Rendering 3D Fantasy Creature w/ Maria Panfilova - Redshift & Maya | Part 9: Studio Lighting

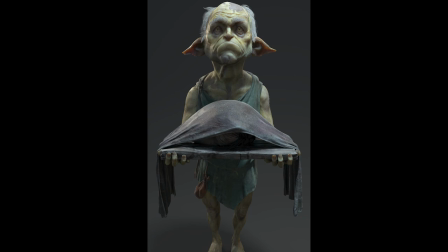[0:00]
Hi guys, my name is Maria Panfilova. I'm a character artist for games and cinematics.
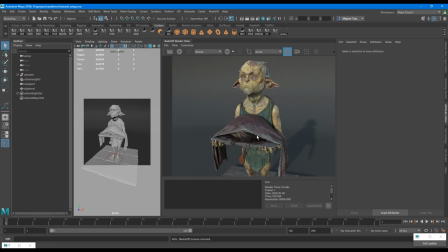[0:05]
In this part, we'll continue to set up the lighting and shading for a studio render. In previous lesson, we only set one light, dome light, with a HDR image on it.
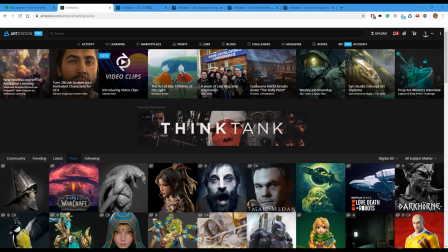[0:18]
And also, we connected textures to our shader. When we did modeling, we looked for references. When we did texturing, we also looked for texturing references, and absolutely same thing for lighting.
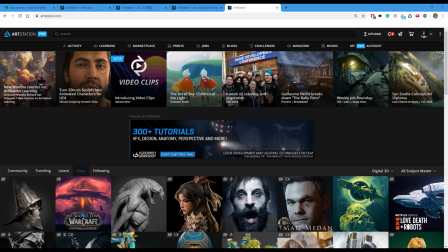[0:33]
I should mention that ArtStation and Pinterest are not the only source where you can look for reference.
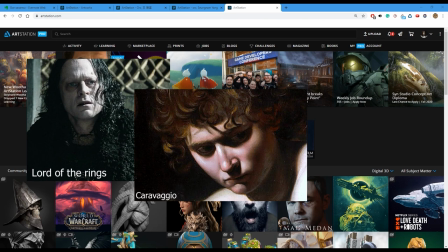[0:39]
You can also look for films and classic paintings and photography.
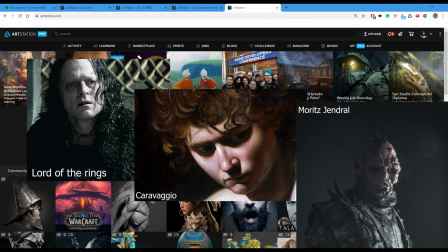[0:44]
And ArtStation is the most obvious and most common things where we can go. But I recommend you to look for other sources as well. What can I do?
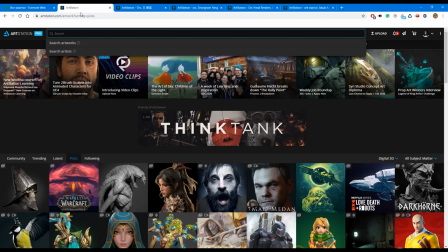[0:55]
I can go to ArtStation and look for a similar subject that I do.
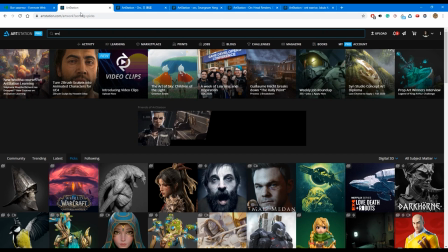[1:00]
For example, I can type orc
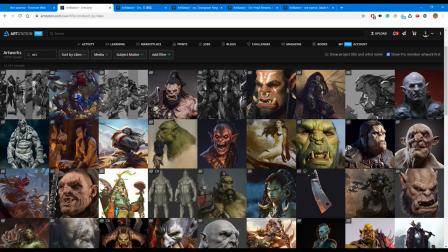[1:04]
and search for all orc works on ArtStation.
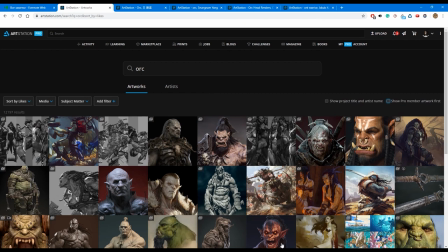[1:09]
I turn off show pro member artwork first to see more works.
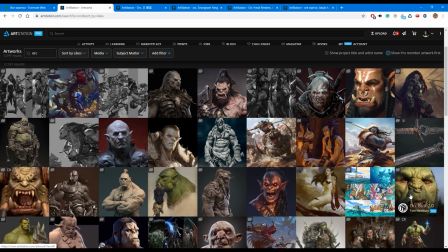[1:16]
And I have a lot of variants how I can light my model.
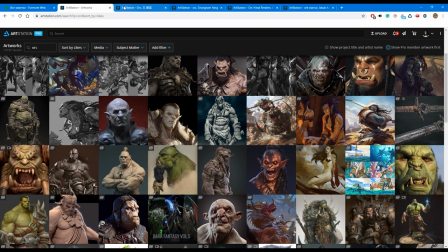[1:21]
I can use both 2D and 3D work. Let's take a look at this one.
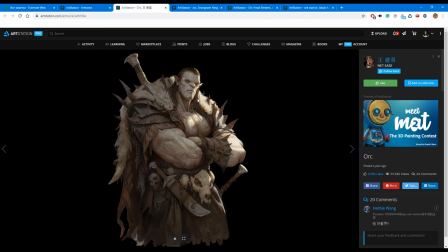[1:26]
This is one of options how you can light your scene. Put the bright source of light from the back, and the rest will be more ambient and more soft light, and works together really good.
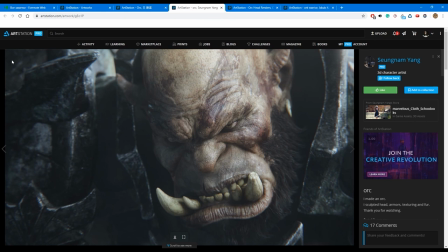[1:43]
Another variant how you can light it is create natural light, like a sky light, when the light shoots from every angle and there is no harsh shadows, everything quite soft and natural.
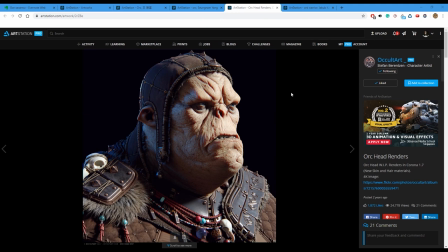[2:01]
Another way you can light it is make something closer to a studio light. In this case, light sources will be smaller and closer to the character. And there is particularly two lights, one shooting from one side and another shooting from the other side.
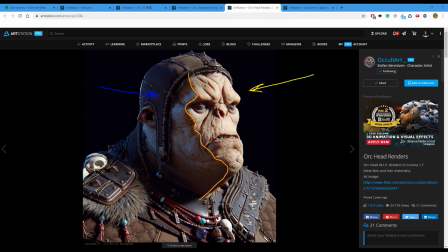[2:21]
And in between then there will be a counter shadow. By this type of light, you see the details of your model better, and you have more drama and emotion when you have this high contrast comparing to this one.
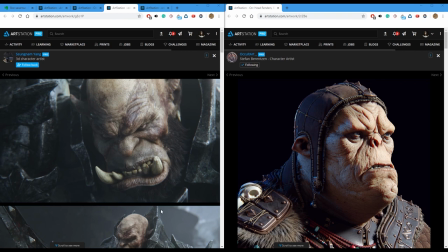[2:38]
I would say these two are the opposite approaches. The first is more realistic, more natural, and showing your model and textures how realistic they are. And the second option is more emotional, more dramatic, and
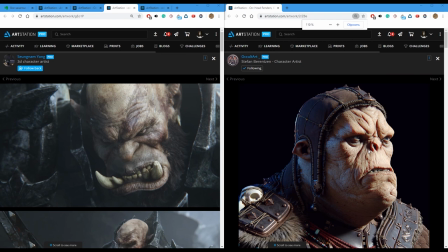[2:57]
you see a lot of sharp details when you do this kind of lighting.
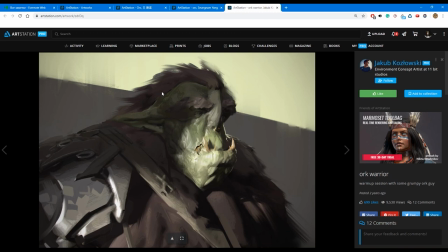[3:03]
So it's up to you to choose what which one do you prefer. This one got my attention. I like how the lighting here helps with the composition. We see a big part of a character in the shadow, and
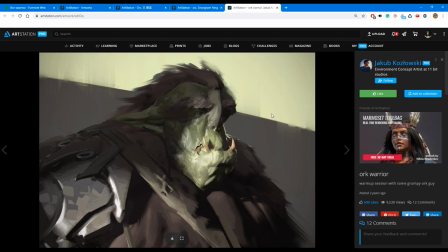[3:21]
because of that we have a very good contrast between central face part and side part. It really helps with perception and brings more interest. Also, a line behind him on the background adds up a little bit into composition, brings some direction.
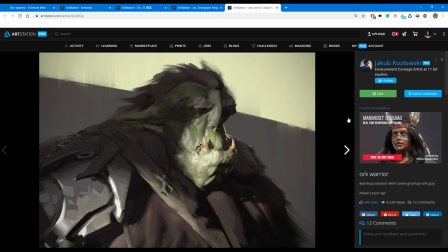[3:39]
So with the light you can do many tricks that help you to see the model in a better way,
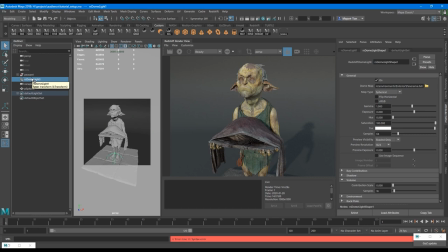[3:47]
and you can be very creative with that. So first thing that I do is I go to dome light that we created on the last lesson. I go to attribute editor of the light shape, and in tint I decrease it down.